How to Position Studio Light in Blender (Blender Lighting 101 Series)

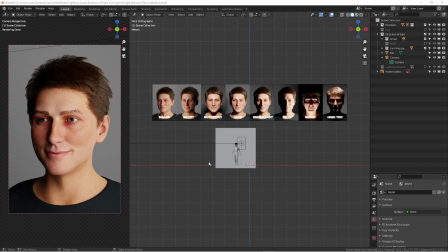0:00 How's it going, everyone? This is Wendell. I'm super excited about today's Blender lighting tutorials. This is a continue lighting series, and today we are going to talk about light position, or positioning the light, or direction of the light.
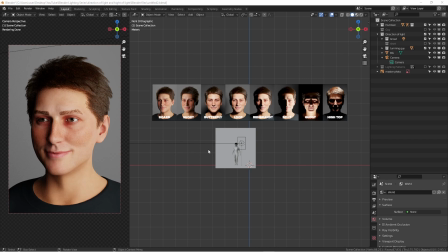0:16 As you can see, we already had videos about the quality of light,
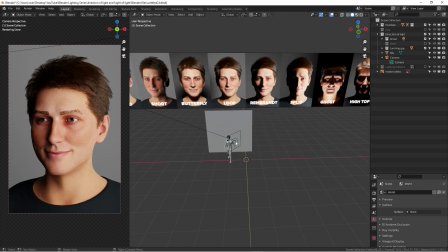0:21 and today I'm just going to show you how to place these light in the professional way,
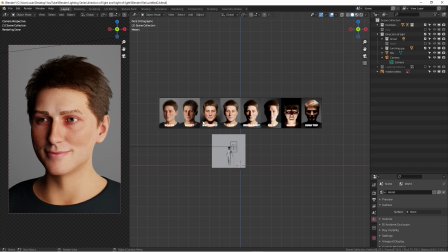0:27 because I'm a photographer, so I do have a pretty strong understanding of lighting.
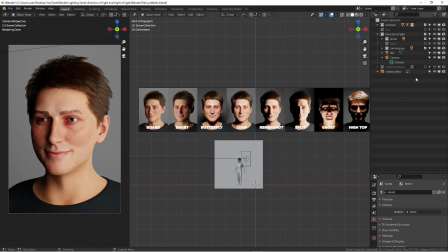0:33 So today this is what we're going to talk about. And let me just hiding all these looks.
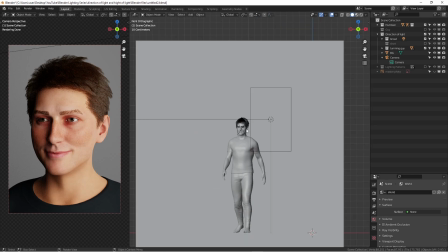0:39 So in photography world, we have a lot of specific terms regarding lighting positions, and people just kind of go nuts on it and can be a little bit nerdy about it.
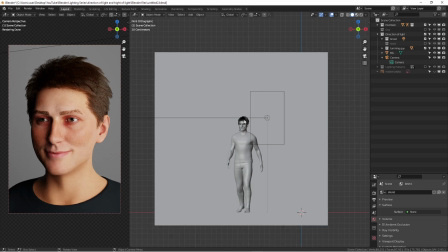0:51 I'm not a strong fan of when you have to talk photographers about these terms,
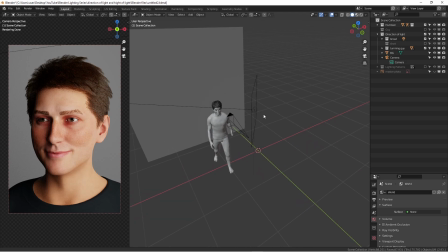0:57 but I really want to utilizing this tutorials to show you guys why and where to position the light,
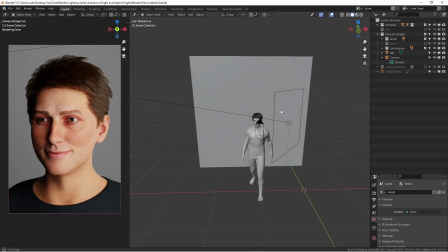1:04 and what's the purpose of these terms and the meaning of using these light positions.
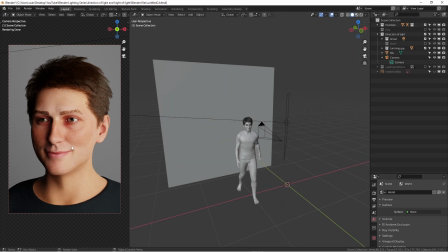1:11 So start with this. As you can see here, here's the render pictures of just a regular portrait. You can utilize this lighting to illuminating your monsters or characters, whatever you want to do. But this character was made through a add-on.
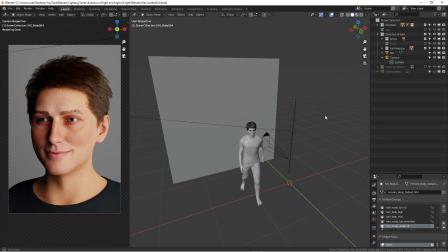1:29 It's called a human generator add-on, so you can actually download that.
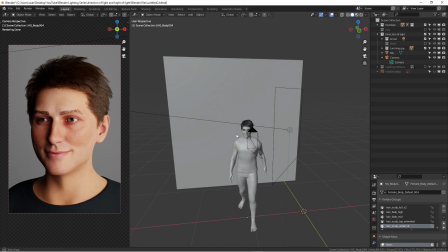1:35 I will put the links in the description. Anyway, so this lighting pattern or the position is called broad lighting.
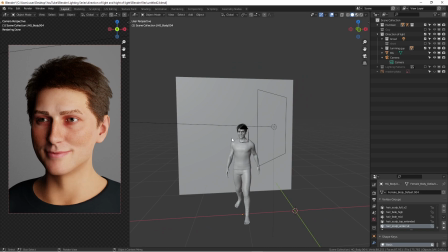1:45 And the opposite, we have a short lighting. So what is the differences between
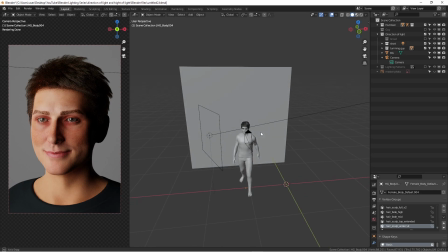1:54 a broad and a short? As you can see here, it's quite different. And we are only using one single light source to creating this look.
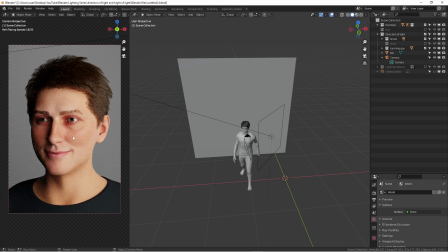2:01 But why they're the name differences? The broad means the actual lumen, you know, when you're illuminating a items or subject, you have a bright face side and you have a dark side. Whenever the bright side is facing close to the camera,
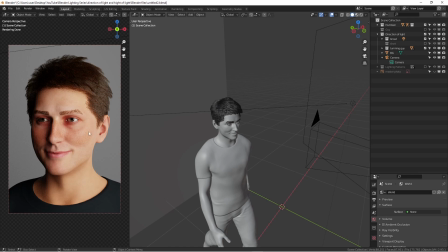2:18 which is on this side, is actually close to the camera, means we're using a broad lighting.
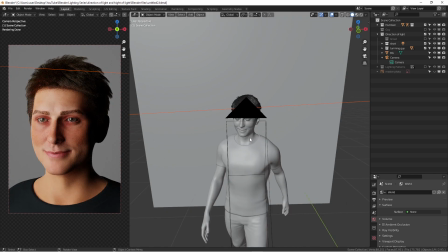2:27 When the bright side is actually further away from the camera angle, this is called short lighting.
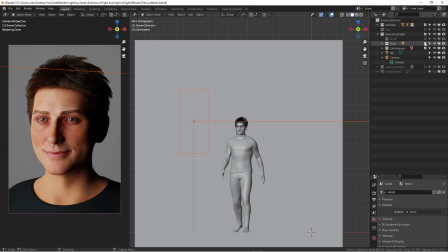2:35 So as you can see here, it's pretty also for me to memorize it. This type of thing is it's just when you utilize this kind of lighting.
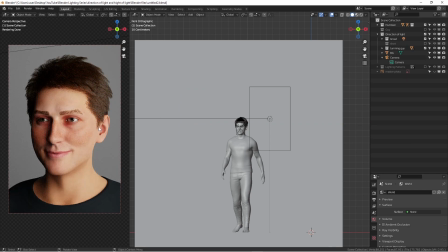2:43 This type of lighting, generally speaking, is actually gonna make the face looks a little bit wider, because the illuminating face side is a little bit too much compared to this side. If I turn this thing off and turn this short lighting on, it actually, you see, the face just look a little bit slimmer.
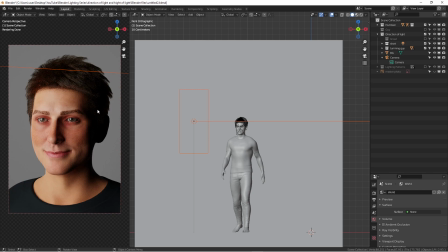3:03 While in the portraiture photography, a lot of photographers utilizing this type of lighting tricks to actually kind of slim some weight off the subjects, and this is how you utilize this to actually control the look.
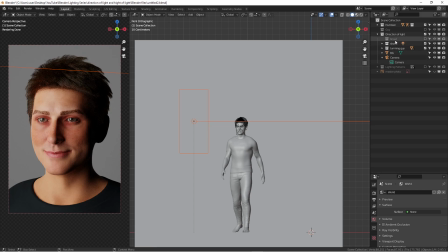3:19 But you don't really need to really, again, talking people with these terms,
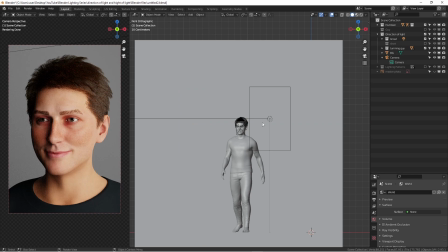3:23 but you just need to be aware that these are the terms that you can use to distinguish the short lighting or the broad lighting.
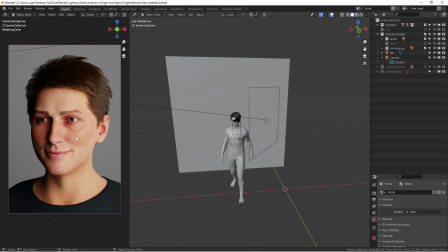3:32 And it's just based on which side is closer to the camera.
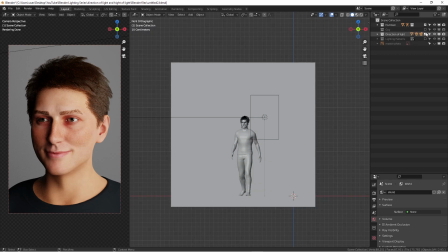3:38 Okay, so this is one. So I'm gonna close down this part. And the next part I'm going to talk about is called lighting patterns.
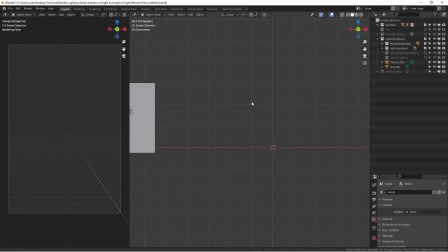3:47 It's actually have quite a bit stuff going on here for this type of look.
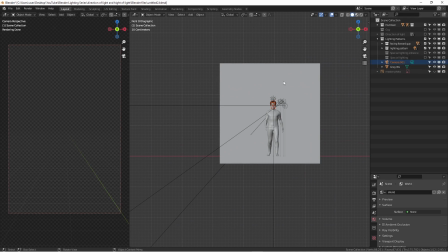3:52 So I'm gonna select this camera, Control 0 to actually, let's see what's going on here.
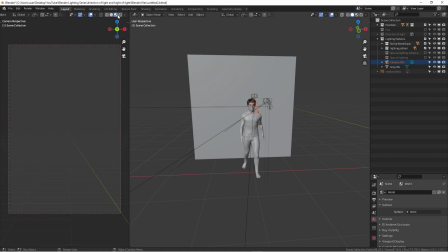4:01 And let's put on this on render view. Yep.
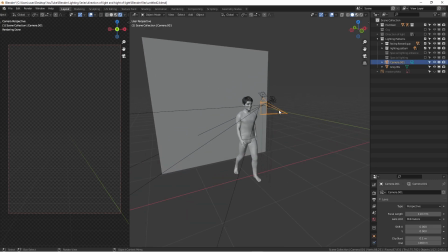4:08 Yeah, sometimes, you know, on these, because I'm building a quite a complicated scene over here, it just take a little bit
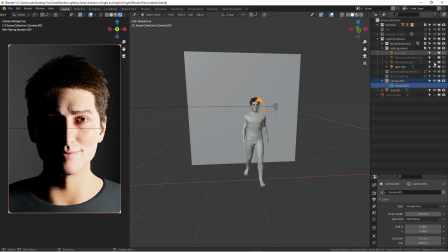4:17 while to actually loading everything in here. So as you can see here, this is the subject, right?
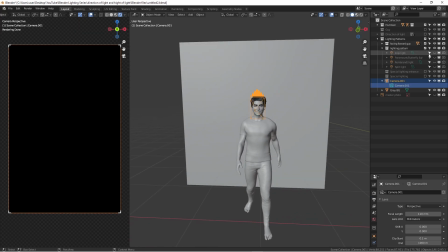4:22 And the first light I want to talk about is called the paramount light, or butterfly light.
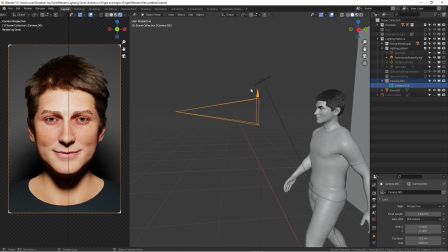4:29 So basically, you can see here, here's a small light.
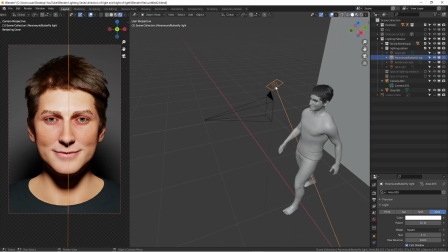4:32 The reason I put this is a kind of smaller light, I don't want to put a big giant light to actually,
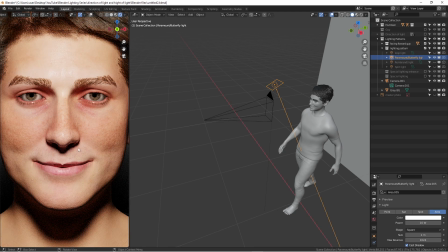4:39 you won't be able to see the shadows, everything. That's actually losing the purpose that how we seeing these, because we using these shadows to distinguish and to figure out what's going on for this lighting pattern.
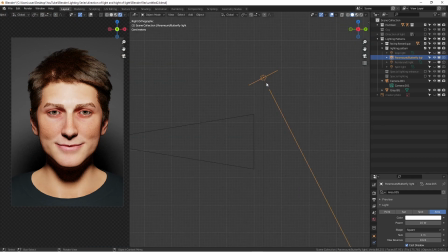4:53 So this one's called the paramount light or butterfly light. Well, I never be a fan of understanding the butterfly light.
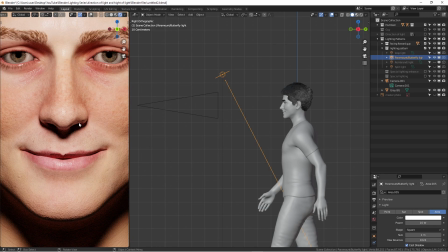5:01 It actually is referring the shadow under the nose is having a butterfly shape. But I never figured out how this thing looks like.
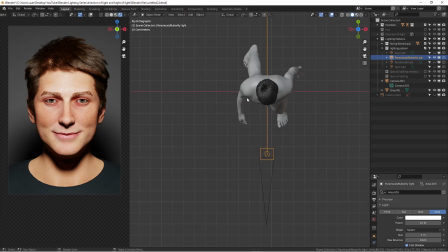5:12 But basically, this light is positioning directly straight in the front of the subject.
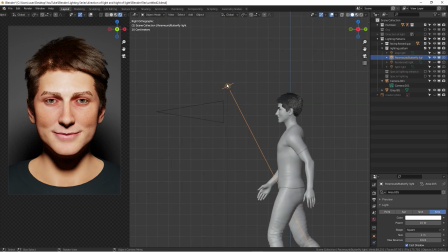5:18 And a lot of times people utilize these type of lighting at this top part and using a beauty dish, whatever.
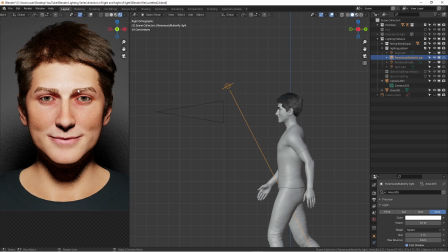5:25 But as you can see here, this light actually illuminating the face very
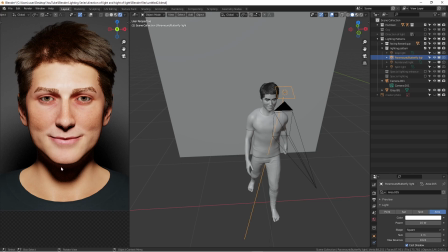5:32 symmetrically and very evenly lit. And you can see the shadow of the chins actually kind of down here is in the neck.
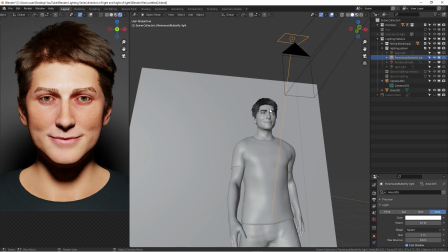5:40 So actually it's pretty cool lightings, very often used in the fashion photographies,
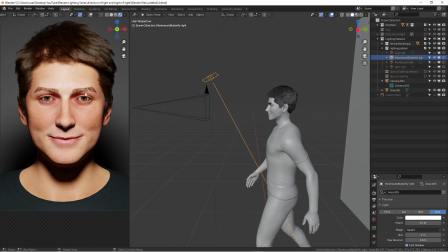5:46 and people trying to accentuate the facial features of this light.
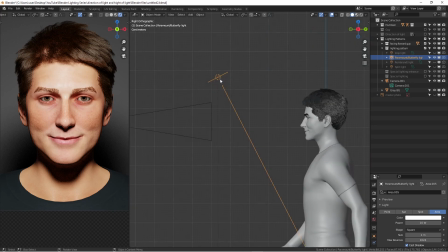5:51 And also because it's putting relatively in the front, and actually if I'm turning
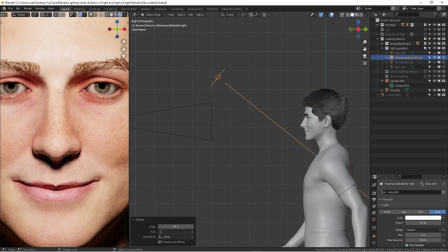5:58 the angle of this, that actually is going to make the skin looks better, because front lightings actually make the skin better.
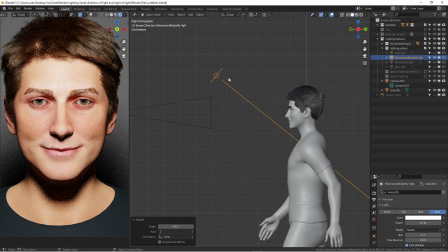6:06 But right now the purpose right now is not that smooth.
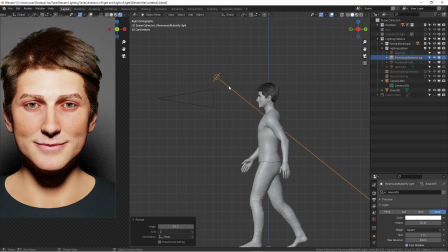6:10 It's because the lighting source is very small, and the whole point is just trying to demonstrating what is the butterfly lighting is about. So this is called the butterfly lighting, okay?
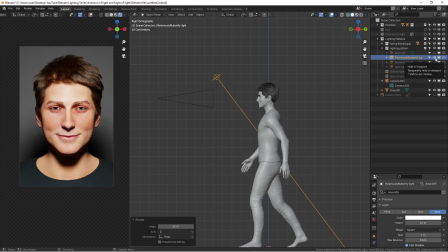6:21 And the whole point of this tutorial is just trying to have you get some basic understanding how these lights work.
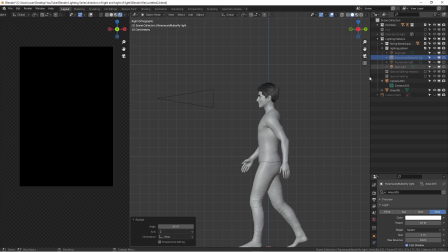6:28 So after that, we are going to move this lighting to the side a little bit.
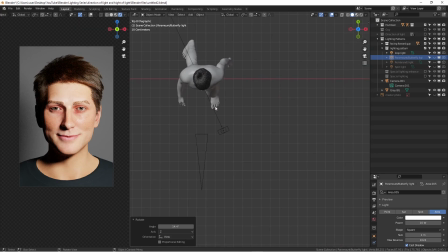6:33 So the next one is called the loop lighting. So basically you can see here, it's no longer straight face on, it's actually moved to the side a little bit. And why we're calling this thing the loop light? Because it's generally because we are actually
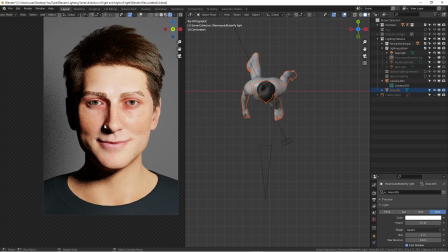6:51 creating a shadow based on the nose. There's a loops going on here, so you have this type of look in here, and that's why we're calling loop light.
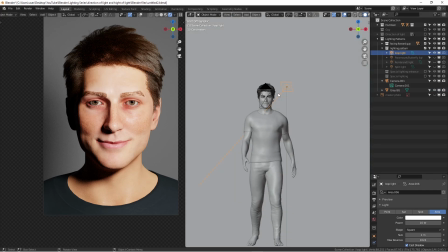7:02 A lot of time this kind of lighting position is very popular, and usually you will have another fill light to actually fill in these shadows, and doesn't make it look so dark.
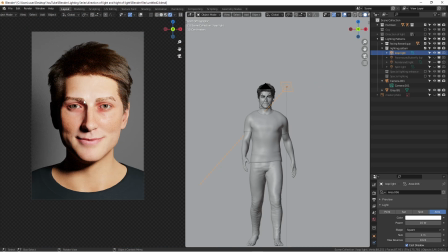7:12 But I just wanted to show you what is one light looks like when you actually illuminating a characters.
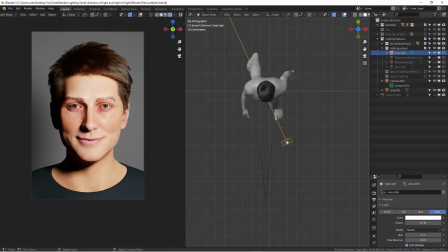7:19 Okay, so next one, we are going to move to the light to the another further part.
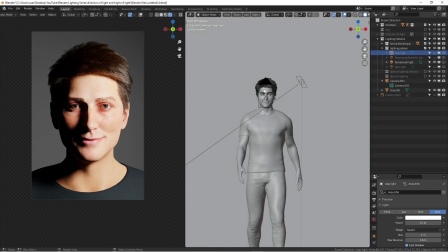7:24 It's called Rembrandt light. I don't know if you've ever heard about this. Rembrandt actually is a Dutch painter, and one of his signature or his painting style is actually have this triangle
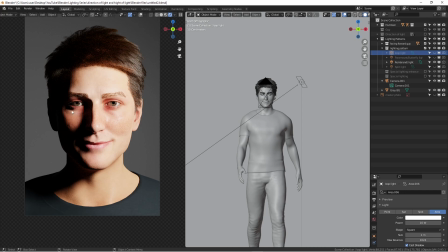7:38 highlight underneath the other side of the eyes. So that's what the Rembrandt lighting is about.
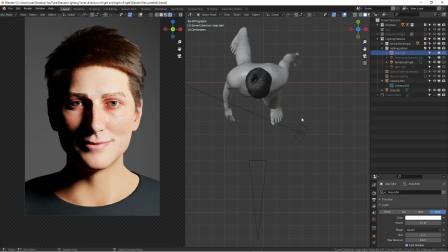7:44 So basically you are actually just kind of continue moving the light over here until the loop is getting a bit longer and longer and attached to the other side of shadow.
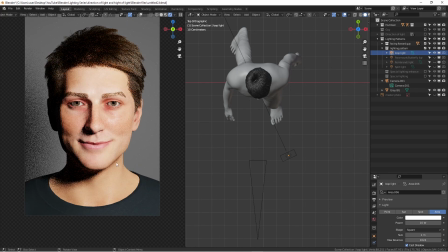7:54 So as you can hear, if I'm turning on the loop light on, is in here, when you actually grabbing this
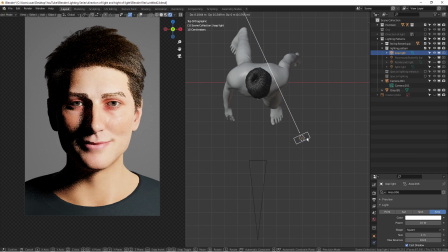8:03 away, so you see it's actually forming the Rembrandt, that just the shadow square, triangle square going on the highlight over there.